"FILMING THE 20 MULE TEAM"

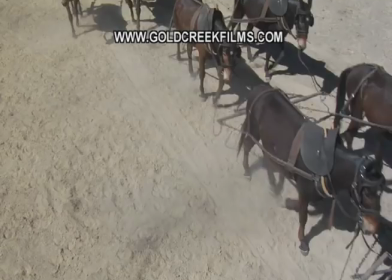(7:53)
But, you know, it's at least it's a little bit of a piece of the mules coming towards us.
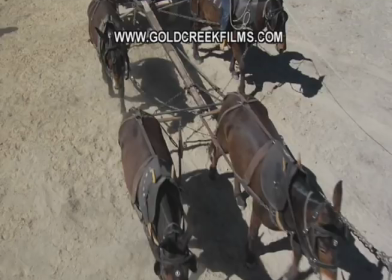(7:58)
And here you can see how they're pulling the tongue right there.
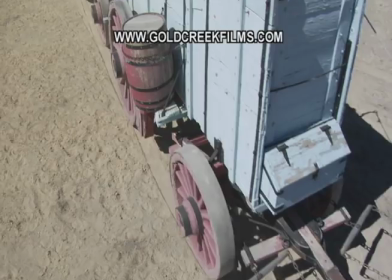(8:01)
So this is really the usable part of the shot right in there. and this nice overhead which is what we needed some of the funding
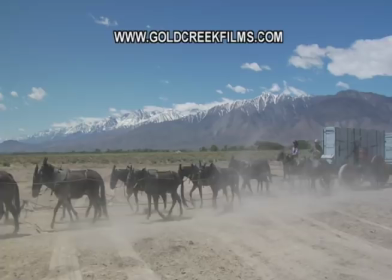(8:09)
for was to really give us the crane so we could get some of these overhead shots and some motion shots now here you see well there's the sierras
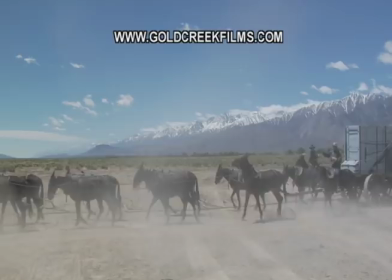(8:17)
in the background looking spectacularly beautiful and there's a jump by the mule again as the outrider comes up now eventually that mule will associate
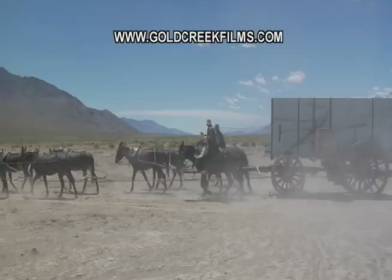(8:27)
bobby's commands and there it goes back over the chain again eventually will associate
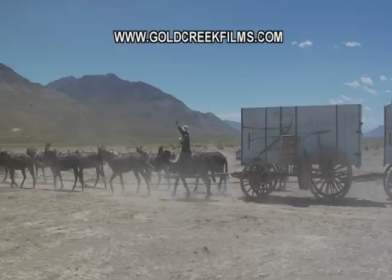(8:31)
bobby's commands as opposed to having to have the outrider come up like he did there
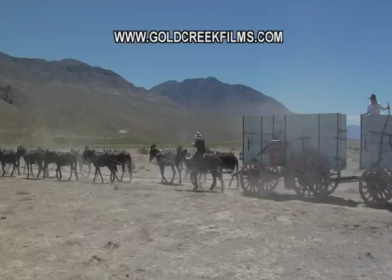(8:36)
and put the mule over. So this is all sort of a big training session and there the mule goes back over the chain again.
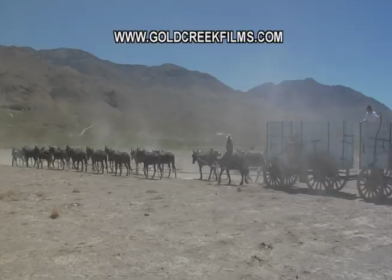(8:43)
And those are the two most important mules, or the mules out in front of the wheelers that really point the wagon in the direction,
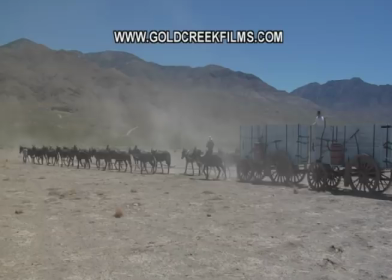(8:51)
the wagons in the direction that they're supposed to go.
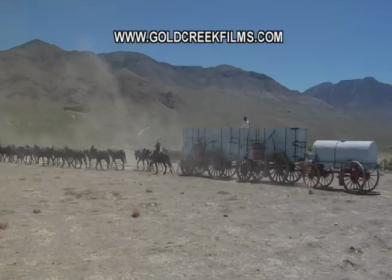(8:55)
And I love this shot, this is a great shot of the 20 mule team just sort of coming past us and we were able
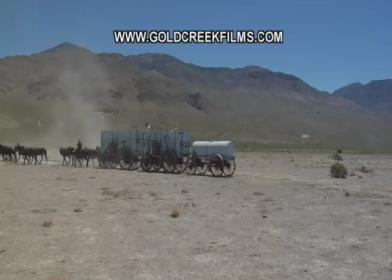(9:02)
to really get some wonderful shots that i'll be able to incorporate we'll probably be doing a whole redo of the 20 mule team of death valley this year well
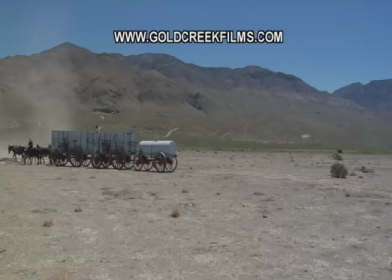(9:10)
not probably but will be um and uh putting new
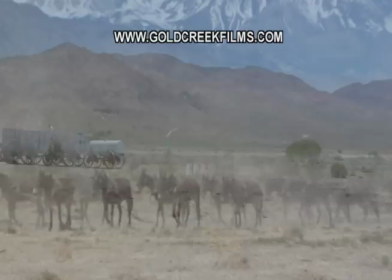(9:15)
shots in making it high def uh putting some breaks in doing some more explanation
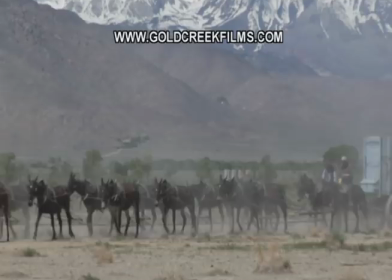(9:20)
and really doing a whole revised version of that video and
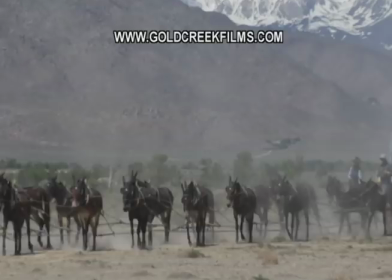(9:26)
here again is another another shot of the 20 mule team coming towards us with a bit of a long lens uh which sort of pulls in the background and there you can see the
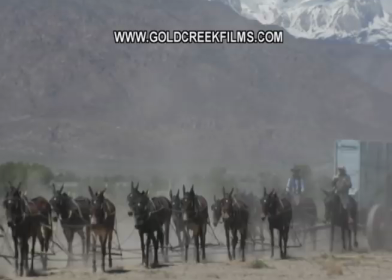(9:34)
team making its way in our direction again the outrider there
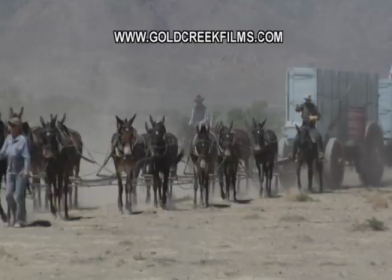(9:39)
next to bobby to the left of bobby on the tv and of course the the um
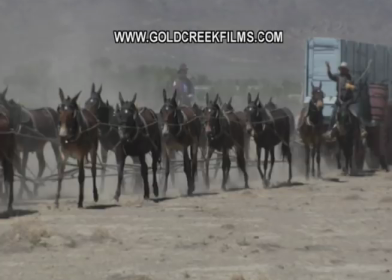(9:44)
person guiding them there but in in in the days of
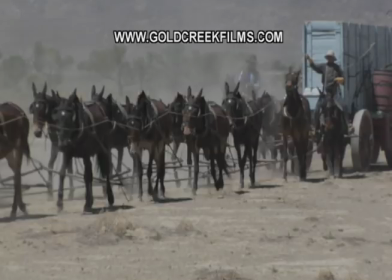(9:49)
the original 20 mule team it just would have been the driver, Bobby Tanner and the guy in the wagon.
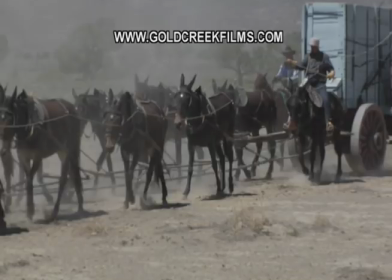(9:56)
There's a nice jump by the mule, but of course the outrider.
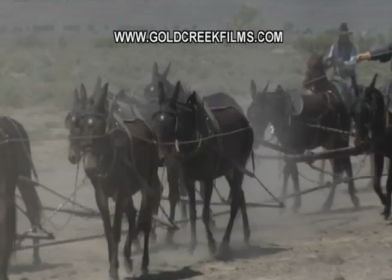(10:01)
And then he comes up and gives a little bump and gets the mule back over. And there's a great, now take a look at the, and there he goes back over again.
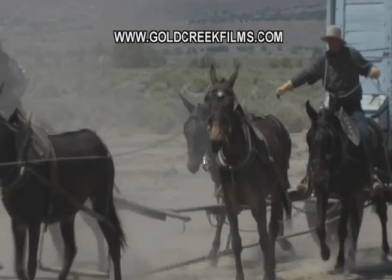(10:10)
So they're really trying to get them used to doing that. Now that's a good shot. I can use that shot because the outrider was out far enough.
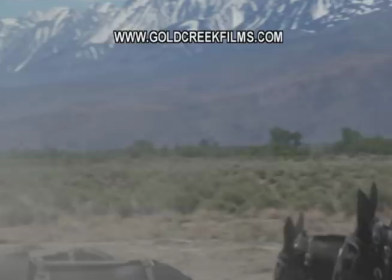(10:19)
Now there you can really see Bobby working that jerk line and and there you go there's there he
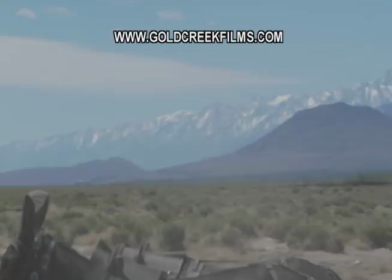(10:24)
goes over the line now that line really
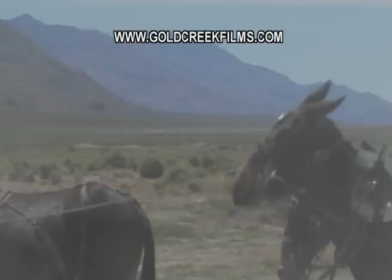(10:29)
he uses it to sort of irritate the mule's ears that's really
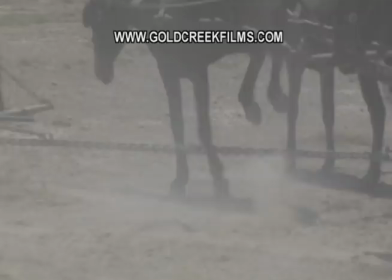(10:33)
what that line is about and there you can see that line how he works it up and down and and there we got him going over the
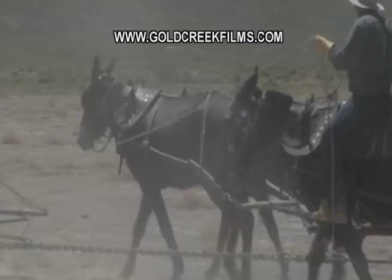(10:43)
going over the chain there you could really see that and then you can see the jerk line in bobby's hand and
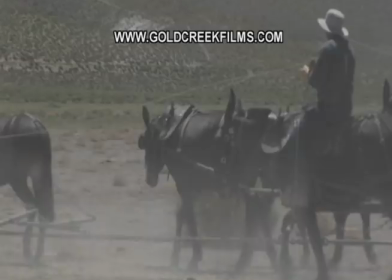(10:49)
then he'll use that and and eventually that mule's ears will get so irritated with that
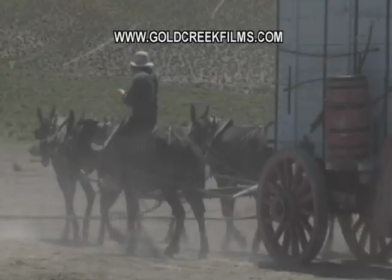(10:55)
jerk line bumping up against it then he'll go oh I gotta get out of this I gotta make my ears feel comfortable and he'll jump back over the chain so
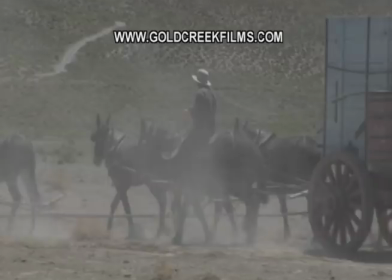(11:03)
it's a combination of them learning the voice commands as well as sort of physically being irritated either having the chain rub up against
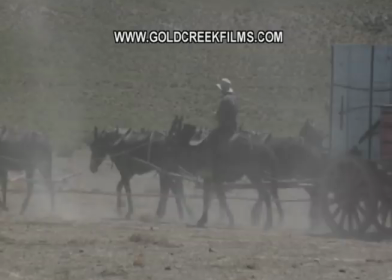(11:11)
their leg and they want to relieve themselves of that feeling so they jump over the chain
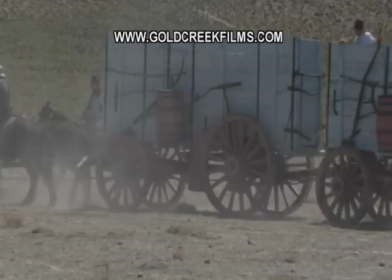(11:17)
or, as you can see there, Bobby's maneuvering the jerk line so that it does bump the ear of the mule.
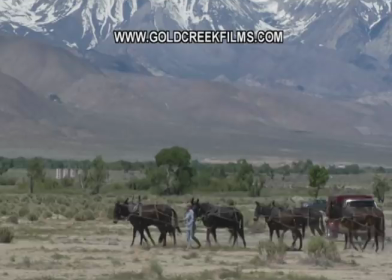(11:23)
So he really learned all these little tricks about how to work within, you know, how the mules respond.
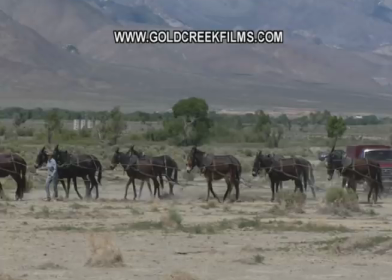(11:31)
So here you can see there was vehicles around that we did have.
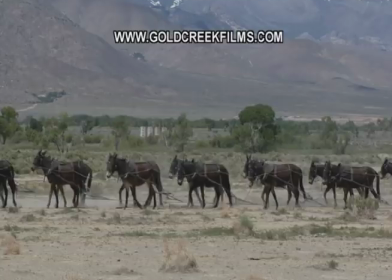(11:36)
We're, of course, trying to make it look as 1880s as possible.